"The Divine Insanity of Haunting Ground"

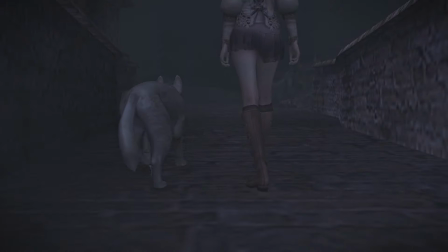And finally, to get ending C, you must have at least completed the game once before. So on your second playthrough, defeat DEBILITAS using the chandelier, so it doesn't kill him. Then go to his hut later on and visit him, and he will give you a key to the outer gates, allowing you to get this ending.
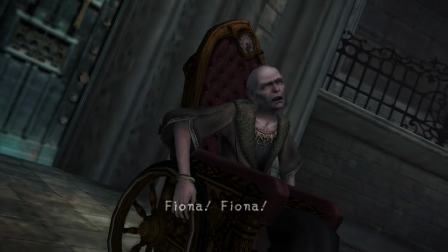The cutscene for this one is similar to B, only this time LORENZO falls down the stairs, calling it to Fiona not to go.
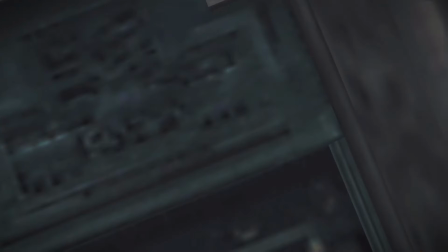It is kind of disappointing how similar all the endings are.
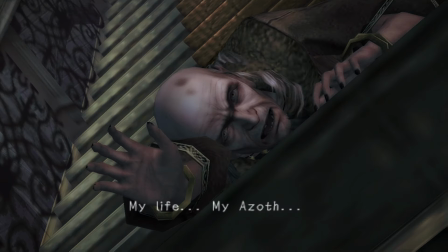There's no real incentive to try and get them, especially when the one with the biggest difference requires you to be mean and mistreat Hewie.
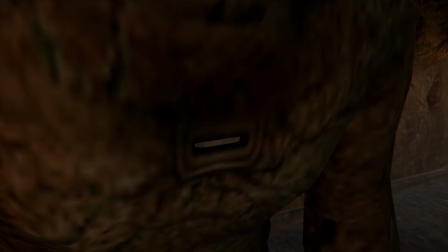It's safe to say there's a lot of weird stuff going on in Haunting Ground.
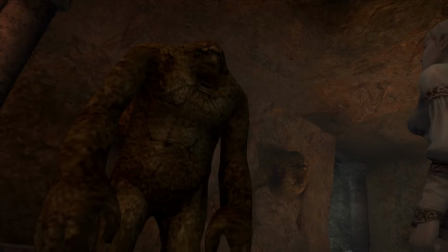This ranges from its constant fixation on alchemy to the underground crypt filled with impassable fire that you can
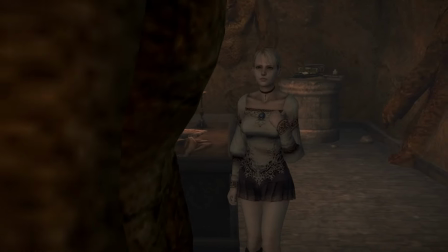immediately extinguish by using a big golem who responds to commands that are stamped onto plates from a nearby plate machine.
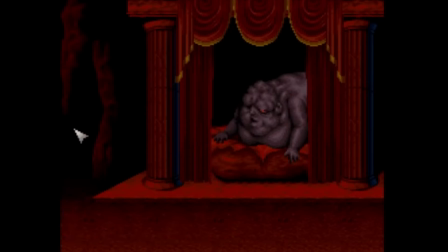Haunting Ground plays out like its very own horror movie, similar to that of Clock Tower.
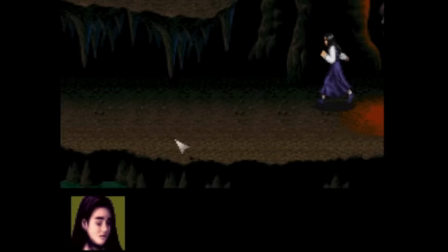The developers of Clock Tower pay huge respect to Italian horror filmmaker Dario Argento and his films, especially Phenomena.
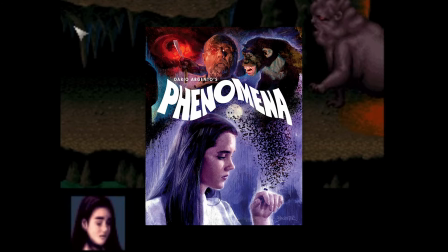The director for Clock Tower, Hifumi Kono, loved horror films like this,
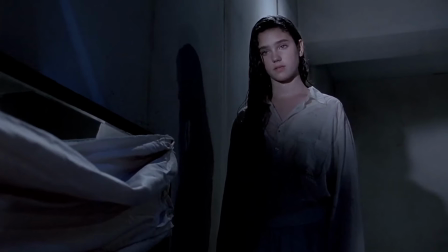and wanted the game to feel like one. Many of the game's character graphics were digitized from photos of real people.
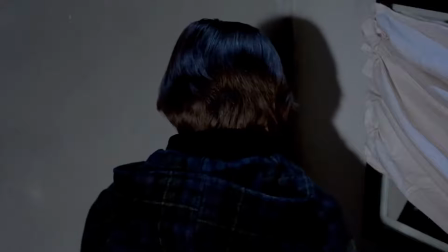The main character Jennifer Simpson's name and design was inspired by Jennifer Connelly's character in the movie.
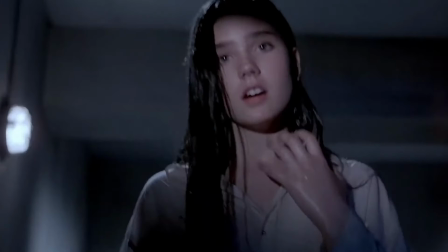In an interview with Gaming.mo with Hifumi Kono, he confirmed this.
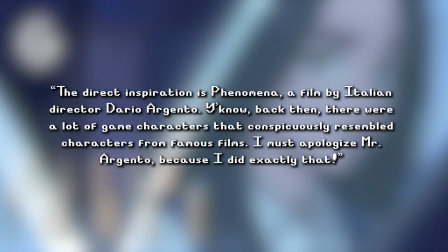The direct inspirationist phenomena, a film by Italian director Dario Argento. You know, back then there were a lot of game characters that conspicuously resembled characters from famous films. I must apologize, Mr. Argento, because I did exactly that.
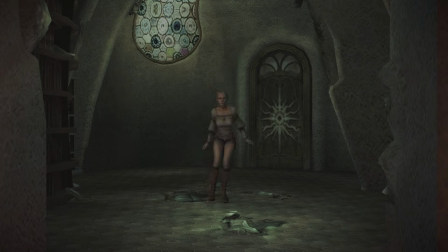Since Haunting Ground is a spiritual successor to the Clock Tower series, it borrows elements from the games, and perhaps Argento once again.
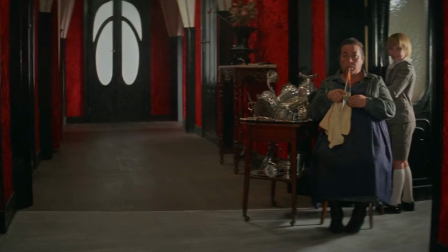I can see elements of his film Suspiria and Haunting Ground, replacing the school for a mansion,
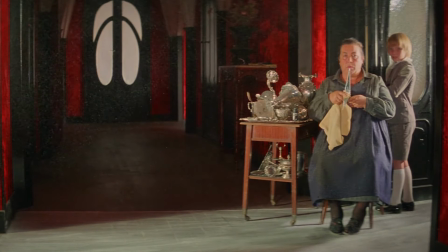still filled with strange inhabitants where you can feel something isn't right. And like Susie in Suspiria, there's a young, believable protagonist wandering through this madness.
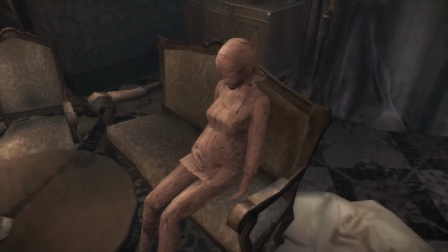Where Haunting Ground differs is in its in-your-face sexual nature that makes it a difficult game to talk about, but I'm gonna try.
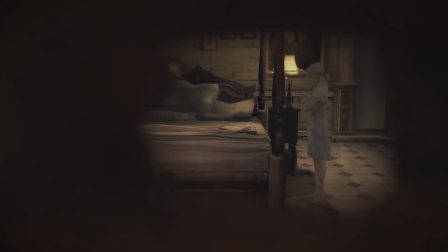It's not very subtle and has caused many people to just write it off as being a gross, horny mess that's only purpose is to excite players, but that couldn't be any further from the truth,
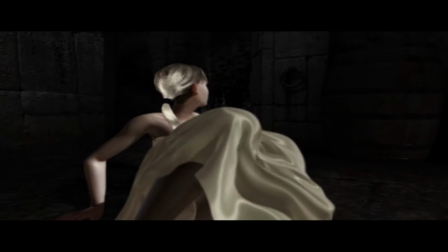and I want to tell you why. The game is drenched in sexualization of the female body,
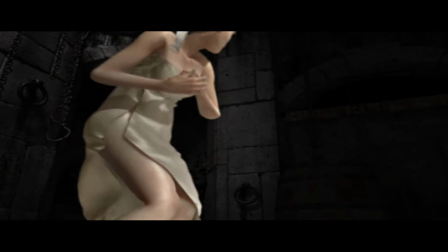right from the very start of the game where Fiona is in nothing but a sheet and is flowing around just enough as to not reveal too much.
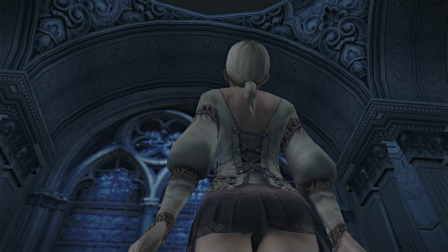When she finally gets some actual clothes, it's not much better, with this short little skirt that they frame in certain scenes just as to not show too much again.
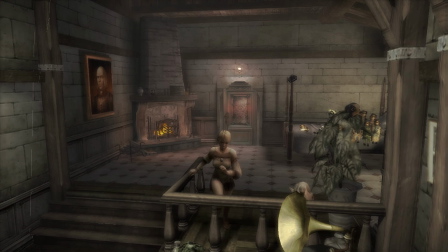The jiggle physics are ridiculous and over the top. They bounce around almost every time Fiona stops walking or running. Whether this is a design flaw, a direct shot at trying to sexualize the character on purpose, or just fan service, who knows? But it does add a level of creepiness to the game's overall sexual themes.
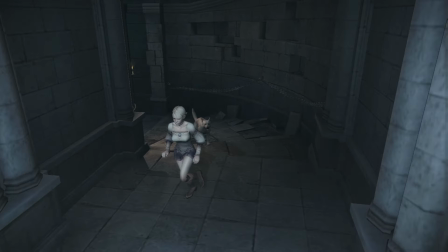The fixed camera angle all too frequently takes on the eye level of someone possibly creeping around a corner or staring at Fiona through the trees. More directly, there are instances when you are placed completely in the villain's POVs, simultaneously placing you as the objectifier and the objectified.
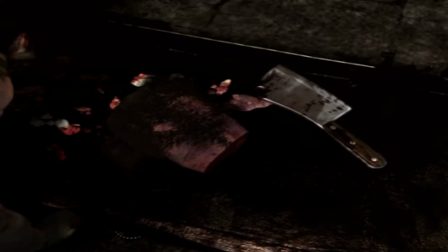She's exploited and dehumanized by these people, seen as just a piece of meat. It's a unique experience being a male player, and it was terrifying to get a glimpse into what it was like to be a young woman being objectified.
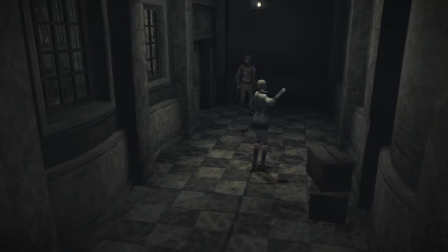It truly disturbed me and made me play the game differently just to protect Fiona as best I could, because I never felt fully safe.
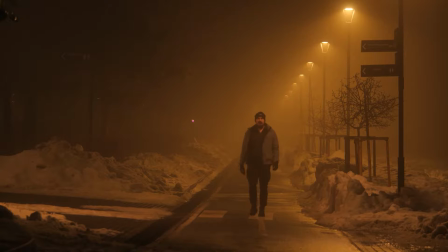It made me think about my own life and how, being a guy, it never crossed my mind about how I can walk around alone at night without any fear, just for being me. For a game to do something like this is so powerful.
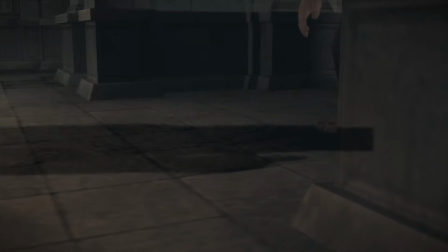Some might think the constant over-sexualization distracts from the game's ability to scare, but I think it does the opposite.
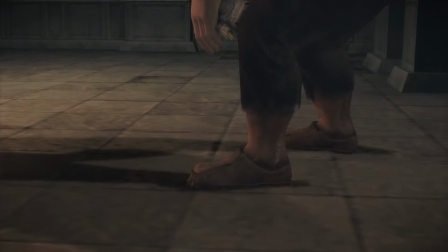Portraying Fiona as an obvious sect object serves to heighten the sense of fear, because we understand the game's antagonists are thinking of her this way.
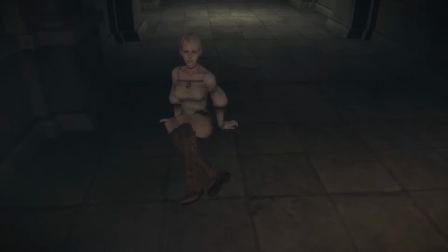The cost of failure is very high for Fiona, as the stalkers seek to not only kill her, but to violate her in terrible ways as well.
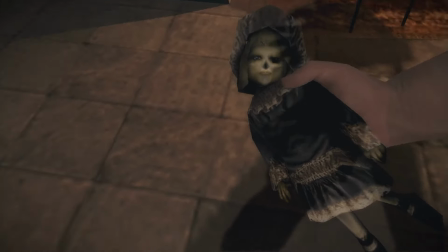The game never outright shows you anything sexual on screen.